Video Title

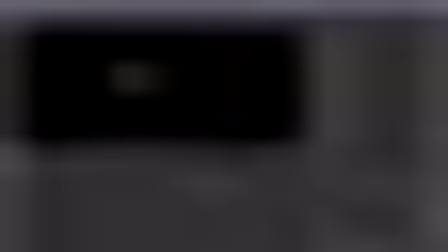(20:28)
And I'm going to copy the original render of the diver, bring it down here just for reference, and completely bring up the brightness of the image.
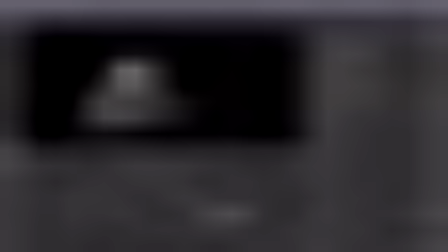(20:41)
Now I'm going to eyeball this, and I'm going to
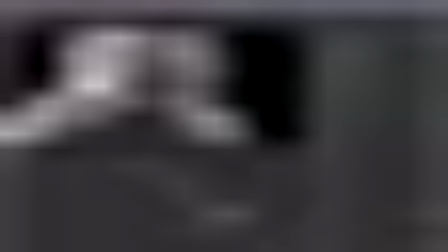(20:46)
place that vol position in the cross section of the
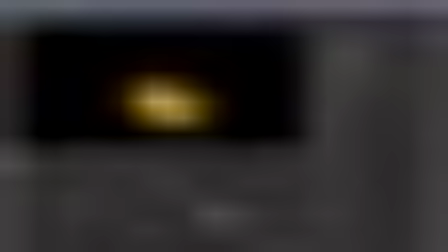(20:51)
bar that goes across the helmet and the middle seam on the helmet. And I'm going to go every few frames, grab that point and place it in the cross section.
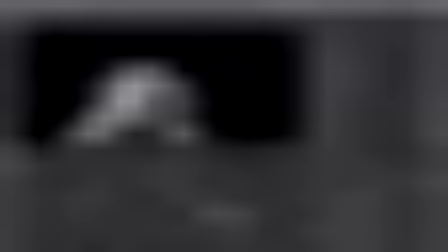(21:06)
You can see there's like an X or a T right in the middle. And I'm going to go every few frames and just make sure that lines up.
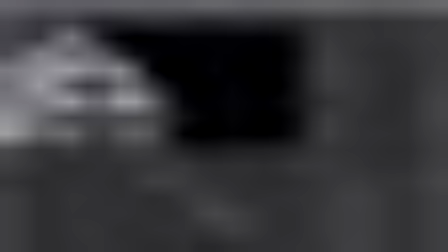(21:22)
It's not as bad as it seems. You could say, why wouldn't you just do this in 3D?
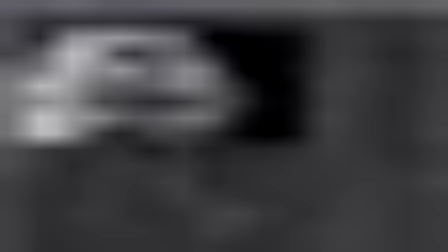(21:30)
It's much easier to be automated, because this probably took me a whole 5-10 minutes to do.
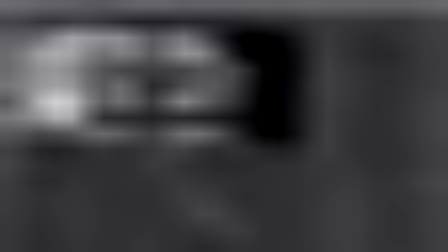(21:38)
Rendering 150 frames, even if it takes a minute a frame, is 150 minutes.
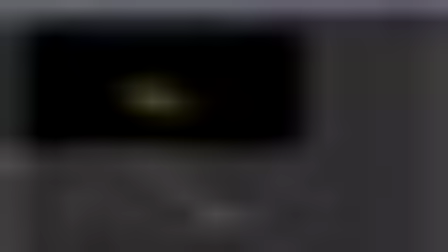(21:46)
So you can see, since the light inside the helmet dims down and then brightens up, it's dynamically adding those rays, which just look great.
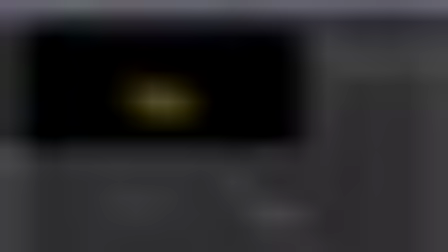(22:03)
Merge that back on there, set this to plus, and make it super subtle.
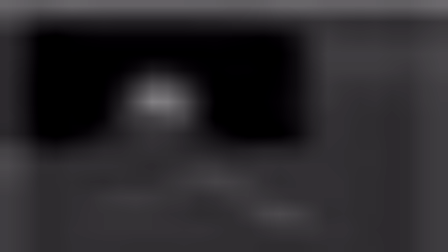(22:16)
I want to feel the rays, not see them. So let's look at our
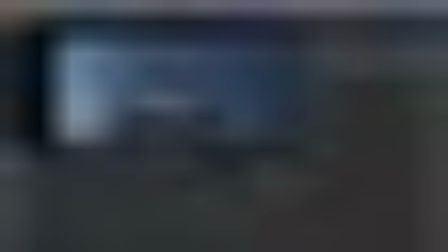(22:31)
we'll go to an edge blur. And something looks funky in those edges.
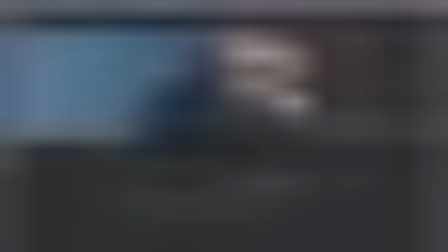If I look at my alpha, something just looks off.
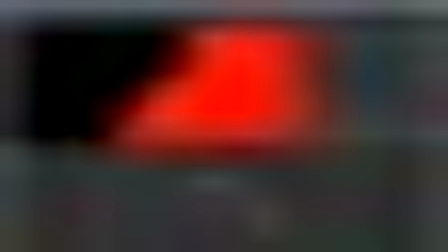(22:57)
So my alpha got weirded out somewhere. So let's figure it out.
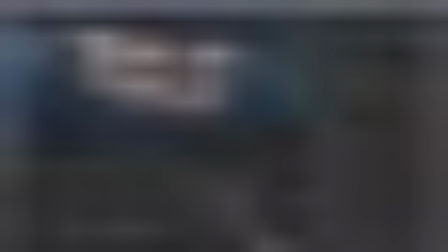(23:03)
By setting the glow node to RGBA instead of just RGB, everything was fixed.
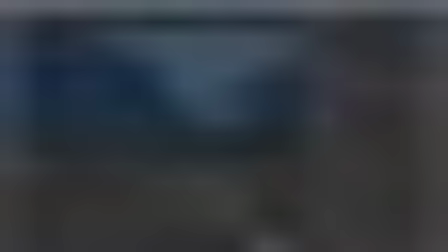(23:21)
And then I'll go over here and I'll set the blending modes to screen.
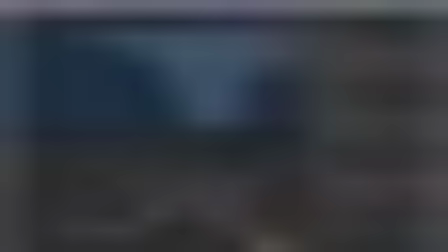And there you go. My edges now look correct, which is what I wanted.
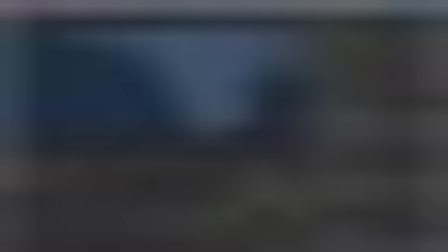(23:54)
So let's go and add a light wrap. Light wrap is very important if you want to give the illusion of the light from behind
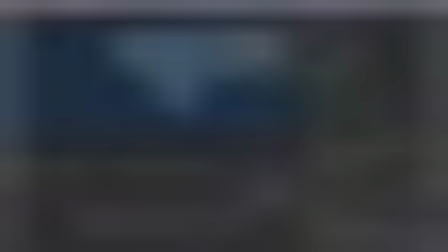(24:04)
wrapping around an object or a character on a layer in the foreground.
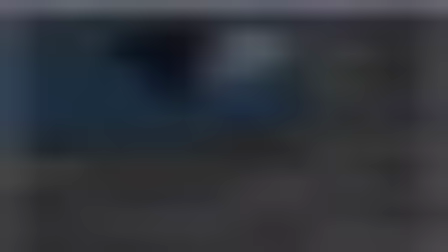(24:09)
So here we're increasing our diffuse and our intensity just to see what that looks like.
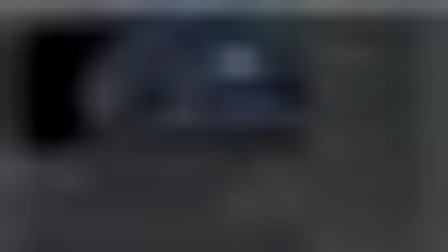(24:17)
So you can see it blends it in a little better.
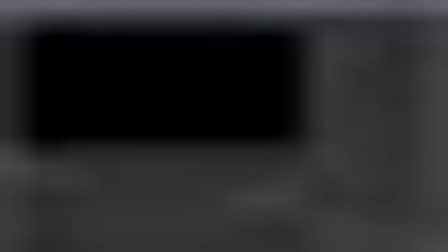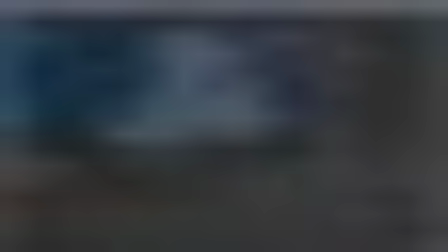(24:30)
So he feels pretty good in there. Let's set our bounding boxes all to B. I like that.